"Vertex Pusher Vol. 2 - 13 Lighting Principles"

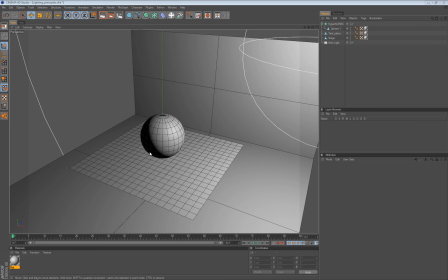[0:03]
Here we are in the same test scene and we are going to talk about lightning, which is very important because no matter how good your shaders are, no matter how good you get in
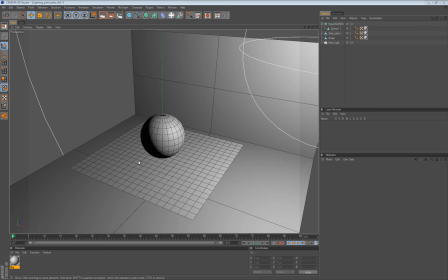[0:18]
material creation, if there is no decent lighting behind all that, it will not look good. And basically where almost every beginner makes a mistake, he puts randomly lights in the scene and hopes for the best.
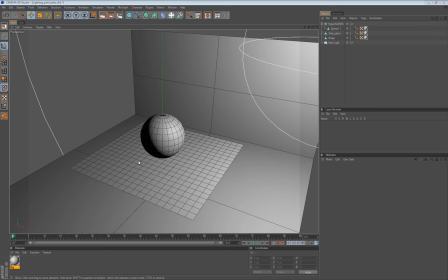[0:35]
And actually the best approach to good lighting is really to observe how light behaves in the nature. If you really want to achieve a specific effect that you saw somewhere,
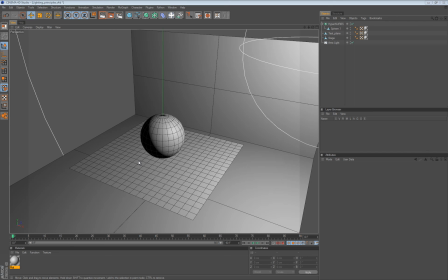[0:49]
try to dissect that image, try to see from where the actual light is coming from, how bright it is. Is it maybe colored? Is it dim? Does it influence the whole scene? So there is so many things about lighting and it's really hard to squeeze them in one little lesson, but let's give it a shot.
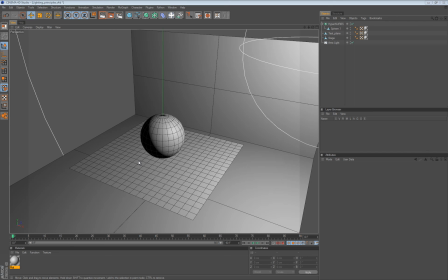[1:11]
Almost always you will have to have the main light, the key light, the main light source that illuminates your scene. And there is some sort of a standard 3-point light setup,
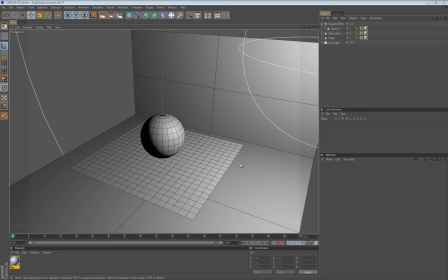[1:26]
which is a good starting point for a user to get a decent grasp on lighting. So if I do a test render here, you will see
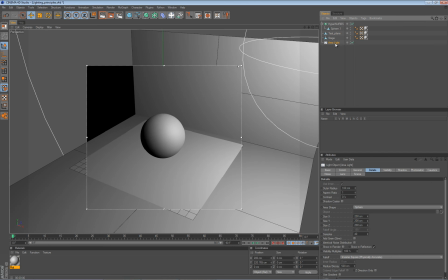[1:37]
that my object, I have to just enable shadows, it will help a bit. Let's set it to area and tune this accuracy down so we cut down on the render times. And firstly, if you are going to use the main light, which will face the object directly,
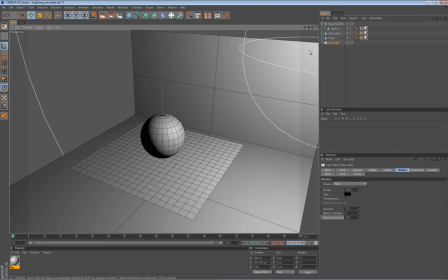[1:56]
it is a bad idea and I will show you why. Really, to get this light to point exactly on this object from our perspective, we'll just create a camera, and the camera will be made exactly where we are at the moment.
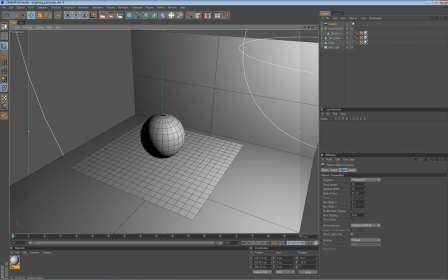[2:13]
But it won't be active until you click this little gizmo here, so it means you will be using this camera for the moving in viewport rather than this default editor camera. And let's activate it now,
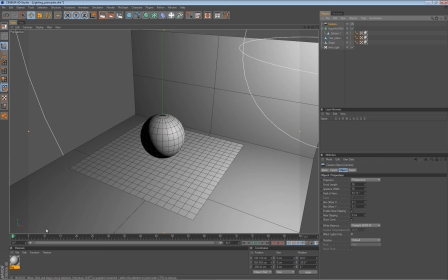[2:31]
and you will see that those green lines are gone, so it means it is activated. Okay, so we can click off, so it means we are not using it right now. The reason I created this camera because this is an easy approach to
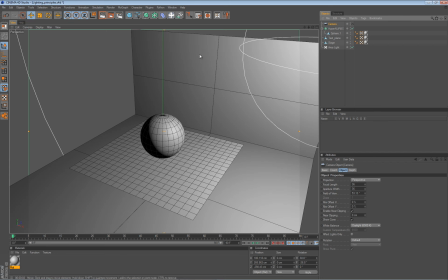[2:48]
position the lights exactly where your current view is. So just select your light and simply go here under functions, transfer, and simply drop the camera as your target, and the light will come here.
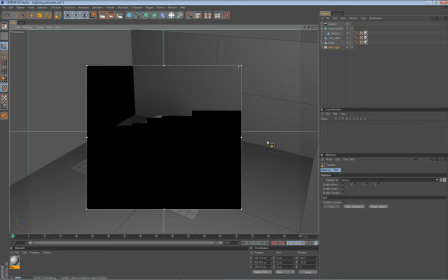[3:08]
We render now. We'll see a difference in let's say in intensity of the light,
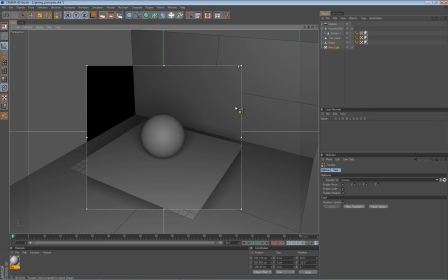[3:15]
and you can already see that this sphere looks really flat. It doesn't look like it has depth. Let me just show you another trick with area lights and lights in general.
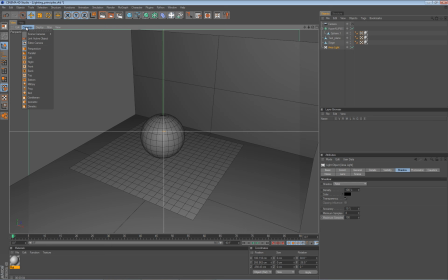[3:32]
We have option here under cameras to link active object, and if you do that, then you will be able to manipulate your object and see through it.
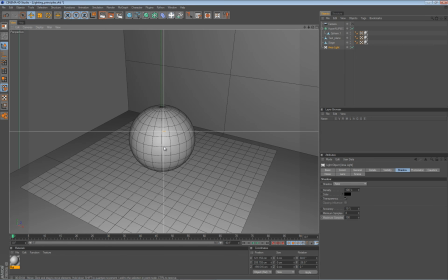[3:44]
Currently I'm using light as my point of view.
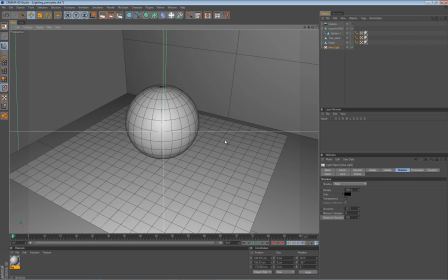[3:50]
So see, I'm actually moving the light. Yes? So this is really useful.
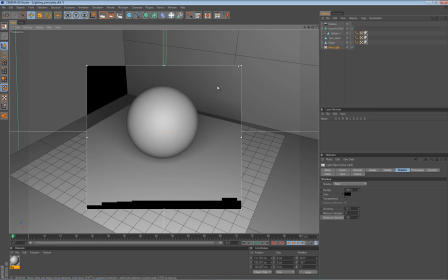[3:55]
Let me render this now. And you see the sphere looks really flat. The shadows are behind the object. You can't really say is there a back part of it, and that is not good. So let me undo all that.